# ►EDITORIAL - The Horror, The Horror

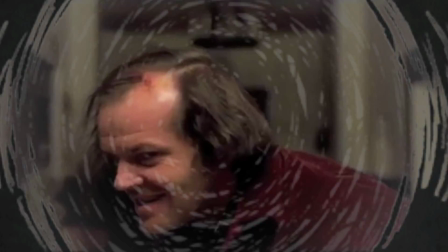4:39 If there's not something here about the intrinsic feeling of fear, then it wouldn't interact so many big directors.
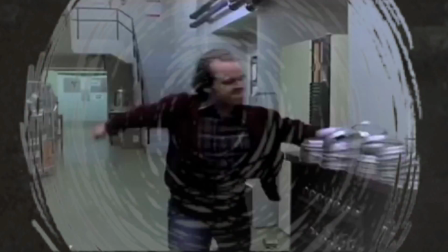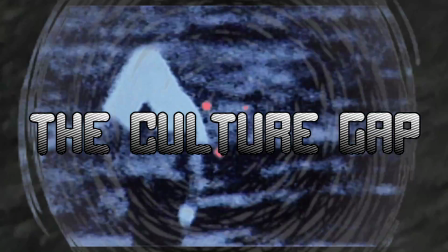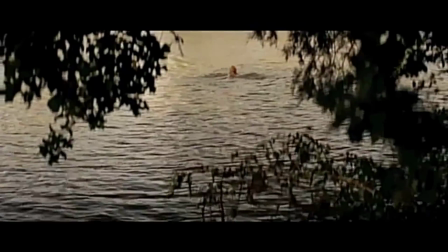4:57 Western cinema relies more on sound. Audio and visual sync creates what we know today as the jump scare.
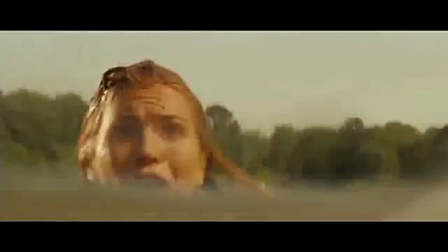5:04 It is the art of anticipation. Whereas Eastern horror alternatively earns its scares in different ways.
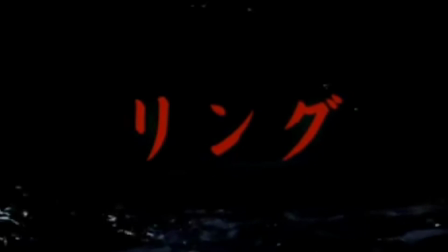5:12 It relies less on visual, some would deem cheap, jump scares, and it molds into the physiological mind.
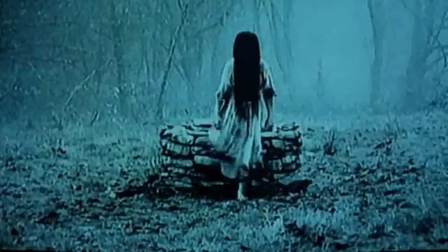5:19 Their horror stereotypically revolves around the religious, the folkloric, and the repressed.
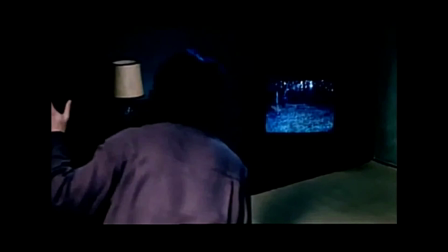5:25 Ringu, for example, Ring is a Japanese horror released in 1998 directed by Hideo Nakata.
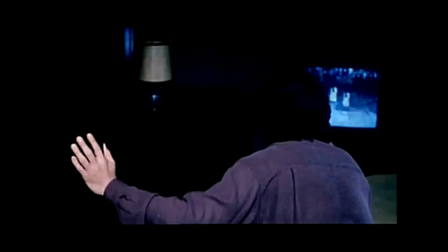5:32 It's a film about supernatural curse of a vengeful spirit manifesting itself within a videotape.
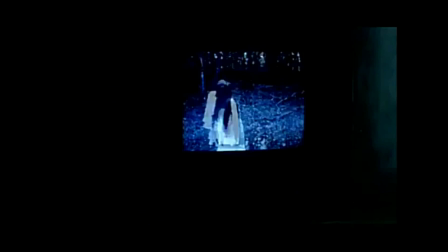5:38 Now, why is this regarded as a foreign classic? Its summary and content is nothing revolutionary to be so
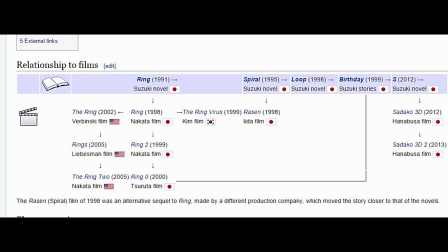5:45 renowned and spawn a world of sequels and other films trying to imitate its style. On paper, this storyline is not remotely scary. However, the metallic, screeching, non-diegetic sound, the exposure of the mystery, and the other worldliness that comes from the folkloric gives the film its intense edge.
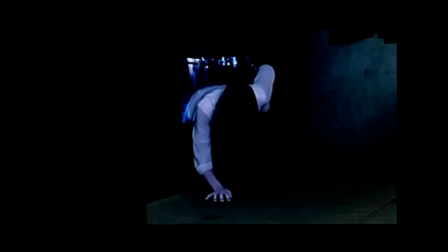6:05 It's about a story being told, not the story, if that makes sense.
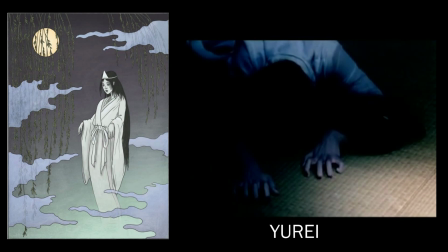6:10 In Japanese culture, there is a recurring theme of a yurei, the image of a spiritual,
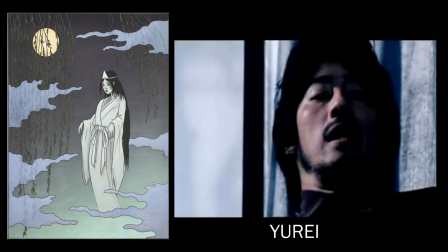6:15 vengeful female, usually with long black hair and a white dress. This is literally the iconic image that this film translates into cinema.
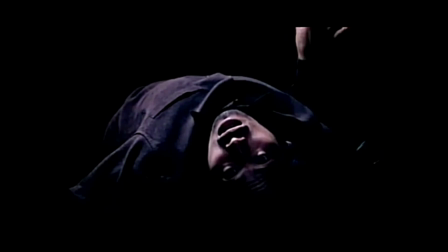6:24 These cultural codes are lost on us in the West, making these films kind of hard to sell nationally, as it dissipates American horror conventions.
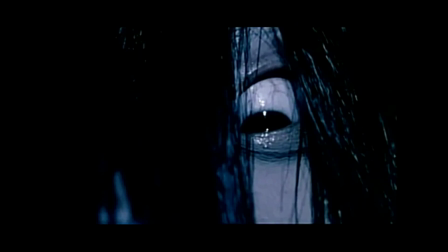6:32 But the fear of the ominous and the unknown is a universal language, and somehow, Ring works.
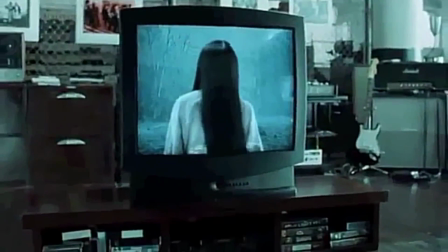6:38 Whether the original or the 2012 American remake, the image of a girl creeping out of a TV has become iconic.
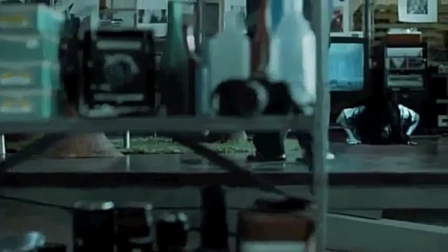6:47 Why is this? Well, the yurei is a perfect example of the unnatural.
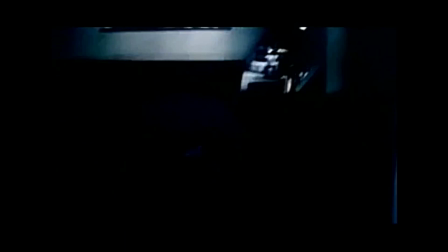6:51 As a combination of both supernatural, the ancient, and the technological, the ghost Sadako is clearly not meant for this world. The TV is the portal into present day, and it creates an indescribable feeling of wrong that deeply just disturbs audiences, rather than making them jump out of their seats.
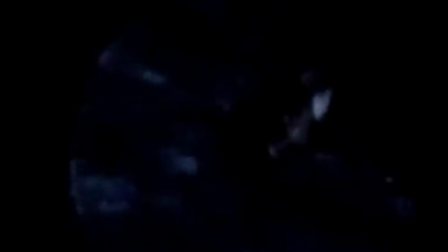7:10 It's a subtler kind of horror, and it can be just as effective. The real interesting aspect of this film, though, is why it is scary.
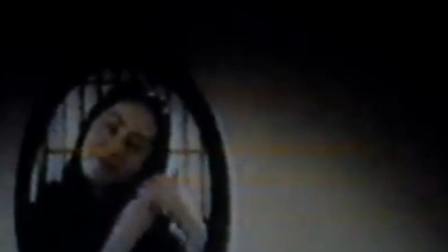7:18 The answer is in the psychological. The repressed comes through as spirits or other archetypes of existing social lore.
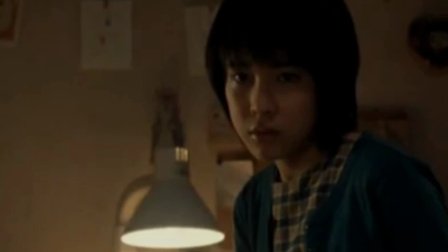7:26 The long-forgotten past has different cultural implications.
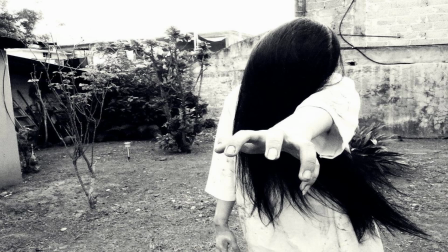7:30 Sadako is the embodiment of her, and the psychological, too, is an unknown terrifying thing.
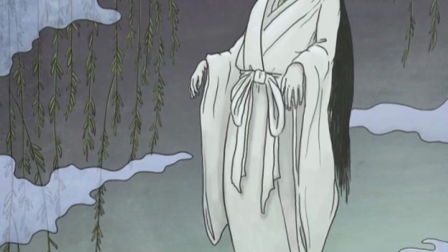7:35 The archetype of yurei is a symbol of evil and femininity.
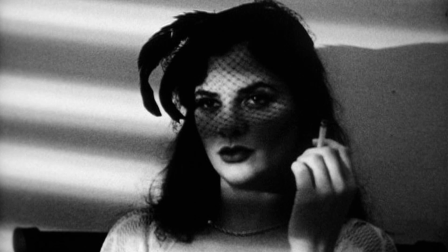7:39 Much like the film noir film Femme Fatale, the creation of this was caused by social fear.
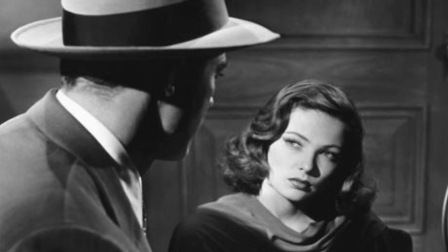7:45 Fear of women, and as they showed signs of independency and uprising.
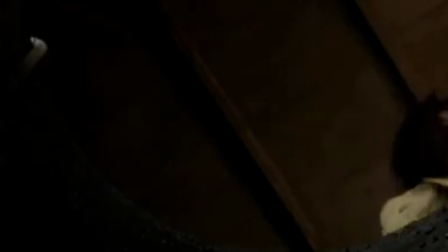7:49 Combine that with the cliche of a hole in the ground and you have one hella recurring motif of a female fear complex.
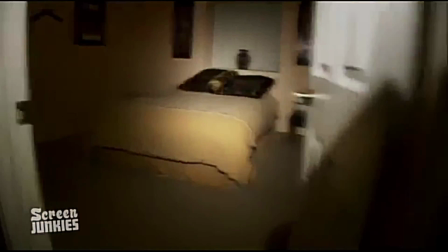7:56 Unlike American releases, it scares not by holding their hand and guiding the audience around a haunted house before pushing them into a scary thing,
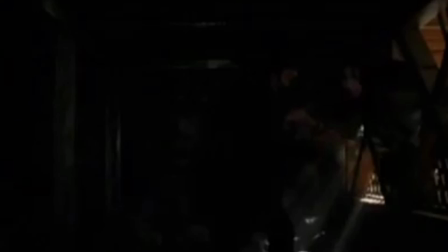8:04 boo, but by deserting them, by making them unnerved, unsettled, and lost.
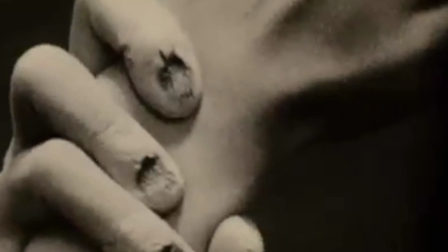8:09 The haunted house here is a maze. Ring is a film about fear,
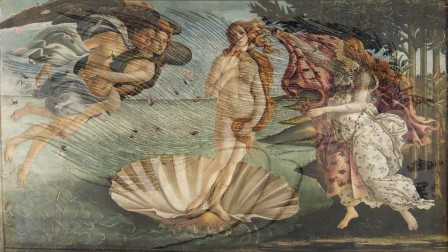8:15 and is an example of how we project our fears of society into film, whether it be the technological, unknown, or the feminine. It's all fear. If you're wondering about more examples of horror that you can achieve without needing to resort to jump scares, then there's many.
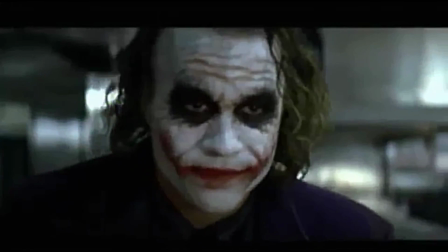8:30 People sometimes forget that you can create an equal amount of tension just with the right performance.
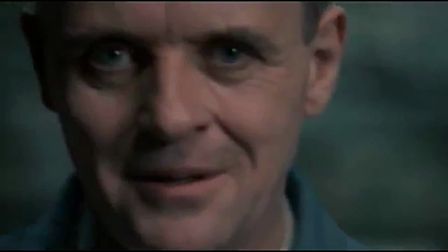8:36 Silence of the Lambs, for example. Proof you sometimes don't need camera tricks, editing, or audio.
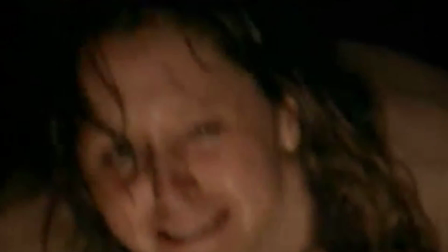8:42 The fear in this iconic scene comes from the fact that the film voyeur nature of cinema is thrown away. Horror is satisfying because despite the primal scared instincts you're feeling, you know that in a cinema, you're totally safe.
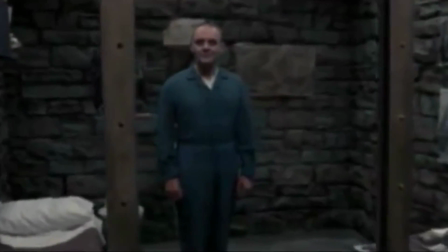8:55 But what if, just for one scene, you weren't? This, Twin Peaks, and various other performances allow that. Audiences are more aware of film conventions than they may think, and so when they're stripped of these safe little film barriers,
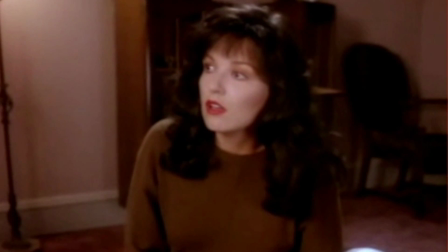9:11 things get real personal and scary.
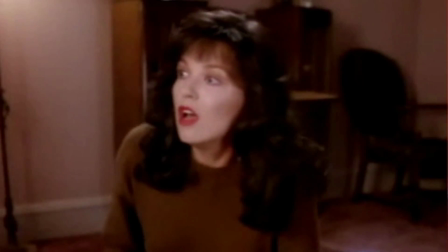9:14 Breaking the fourth wall while making a direct connection can be strikingly effective, if rarely done.
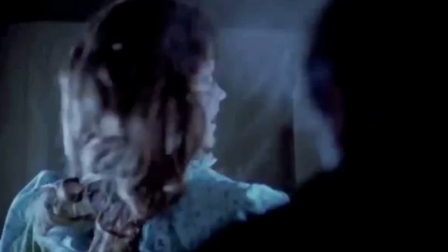9:21 Techniques like jumps are not an entirely bad thing. They create instant insecurity, for example.
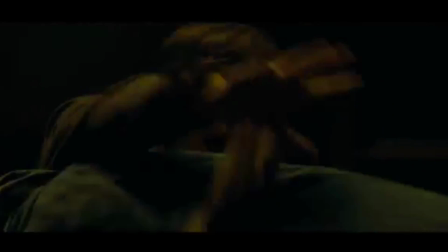9:27 You're always be wondering, well, is the next jump coming? Should I be scared? I'm on edge. But regardless, there are films that know how to balance the two, and being able to separate tone and substance.
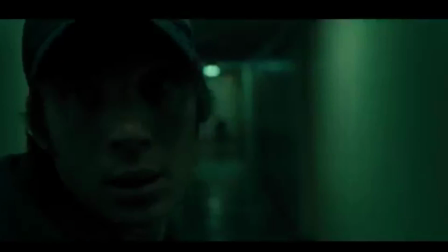9:38 Jump scares, if used lightly, can create tone, or they can be the entire body of your film.
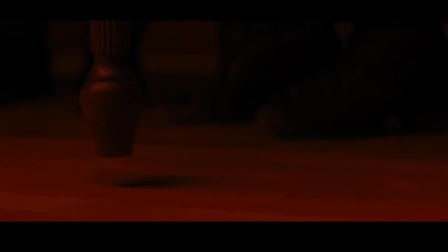9:44 Regardless of what technique you do, all of these guys understand what scares people, ultimately. Horror is invasive. It invades our senses. And all of this finally brings us to Ridley Scott's Alien.
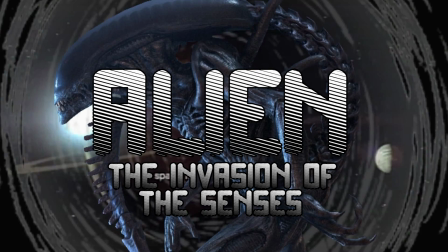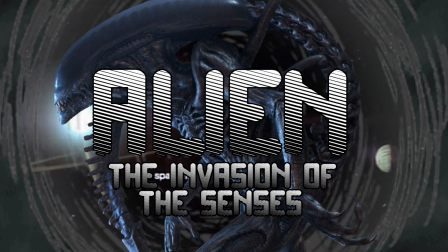10:07 Why? Well, Alien is the definition of invasion.
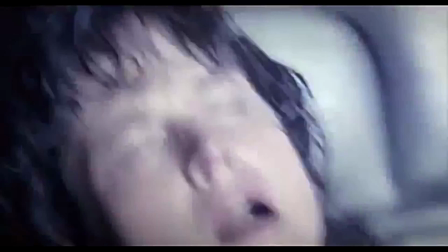10:13 Never has a film so intrinsically attacked its viewer. Horror isn't complicated.
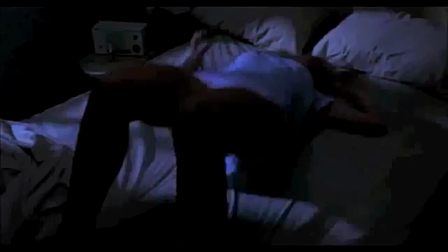10:19 You find out what makes your audience uncomfortable and present it to them in the most unsettling way possible. This is why horror films aimed at young males contain vague allusions to homosexuality.
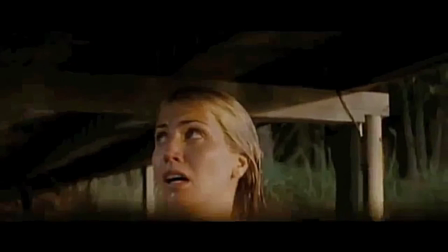10:27 Nightmare on Elm Street, Friday the 13th, these are all films catering to a violent demographic.
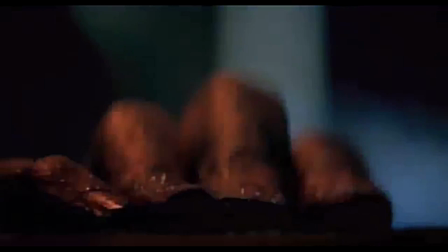10:34 You're gonna get killed in these, that's for fear. There's a bit of paranoia in there, but Alien. Alien's about rape. We'll let Alien screenwriter Dan O'Bannon spell it out himself.
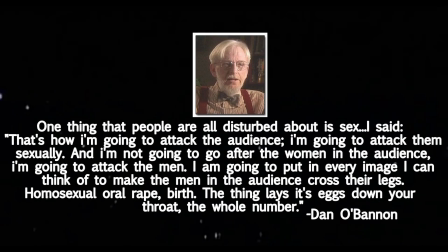10:47 One thing that people are all disturbed about is sex. I said, that's how I'm going to attack the audience.
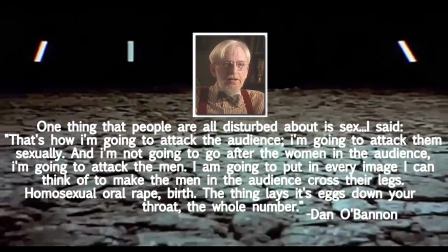10:53 I'm going to attack them sexually. And I'm not going to go after the women in the audience. I'm going to attack the men.
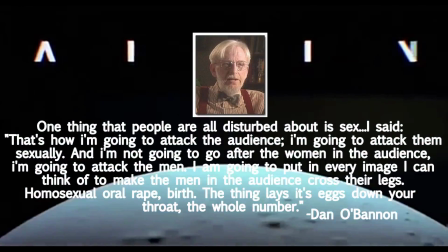10:58 I'm going to put in every image I can think of to make the men in the audience cross their legs.
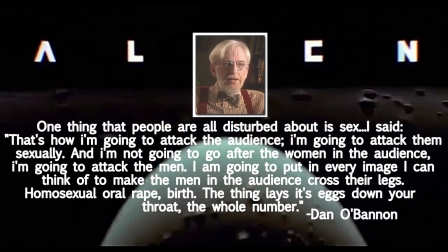11:03 Homosexual oral rape, birth, the thing that lays its eggs down your throat, the whole number.
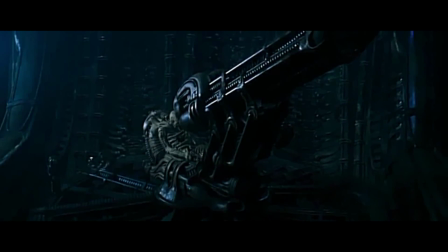11:10 And once you see it, you can't unsee it. I've spoken about phallic imagery before.
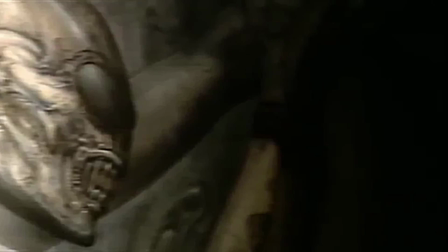11:17 Oh my god, look at Alien and Prometheus. Geiger designed for Alien, the derelict ship and its captain, and the alien landscape.
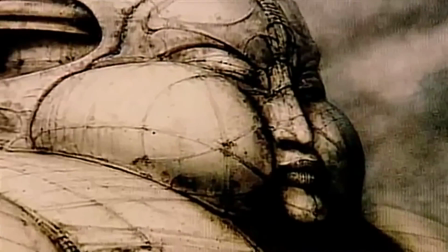11:24 And every last bit of it is loaded with gigantic penises and galactic space vaginas.
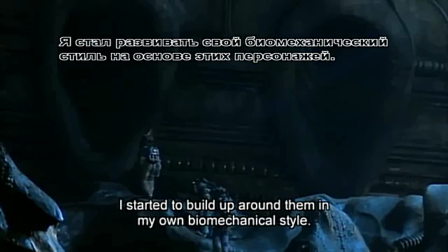11:30 Not even subtle. None of the sexual imagery in Alien is unintentional.
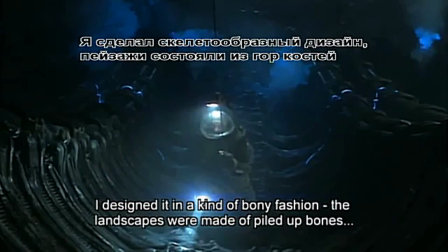11:36 For example, in the picture above, the human crew members are invading the alien ship, so in effect those are man-sized sperm crawling through it.
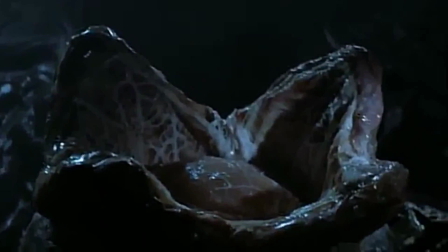11:43 From here, John Hurt's character, Kane, plumbs the depths of the ship's womb to find an endless escape of eggs,
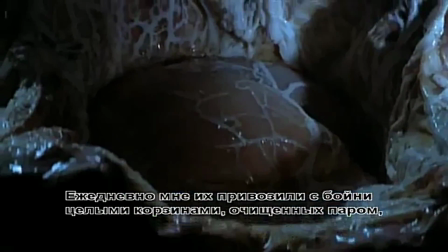11:49 which, if you're paying attention to the whole sperm analogy, makes a whole lot of biological sense.
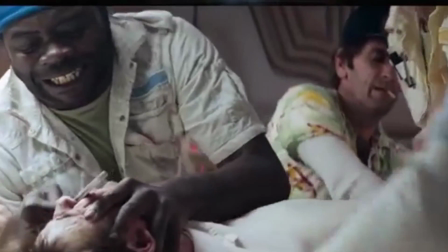11:54 And then there's the man rape. This speaks for itself.
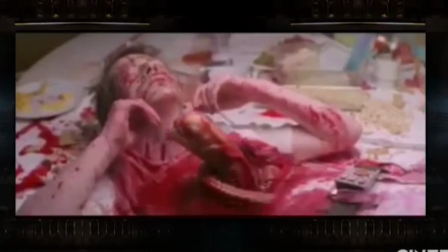12:00 I'm sorry, there is nothing that could not be sexual about this scene.
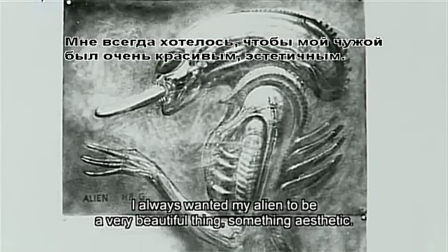12:06 The alien's life cycle is modelled after that of many parasitic wasps. The event is explosive, bloody and painful, utterly ruining the body it came from.
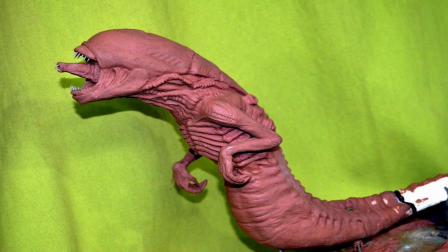12:14 And look at that. That alien is a dick. I'm sorry. The adult alien's head looks phallic as fuck.
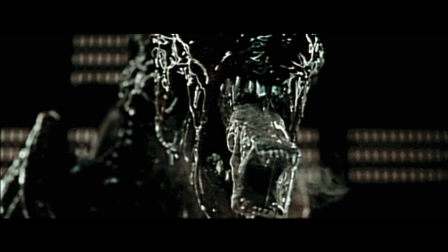12:21 An erection comes out of his mouth. I'm shouting this in my room. I probably shouldn't be doing that. I don't know if you've noticed from all this, but all the films we've studied, all the films of late, bar Alien. In fact, no, that's the 70s, actually. All modern horror films are about us.
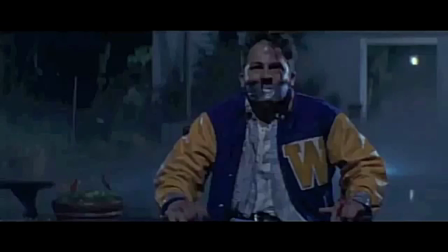12:39 Humans are the real monsters, but no, actually. Serial killers, ghosts, vengeances, yurei.
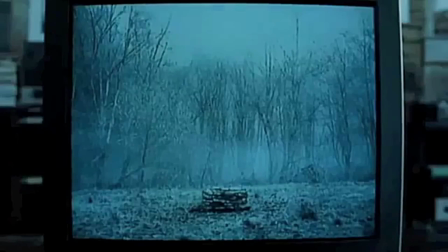12:47 These are all us. These are all about the human condition. You would be hard-pressed to name 3 films that have come out in modern times that have an actual monster.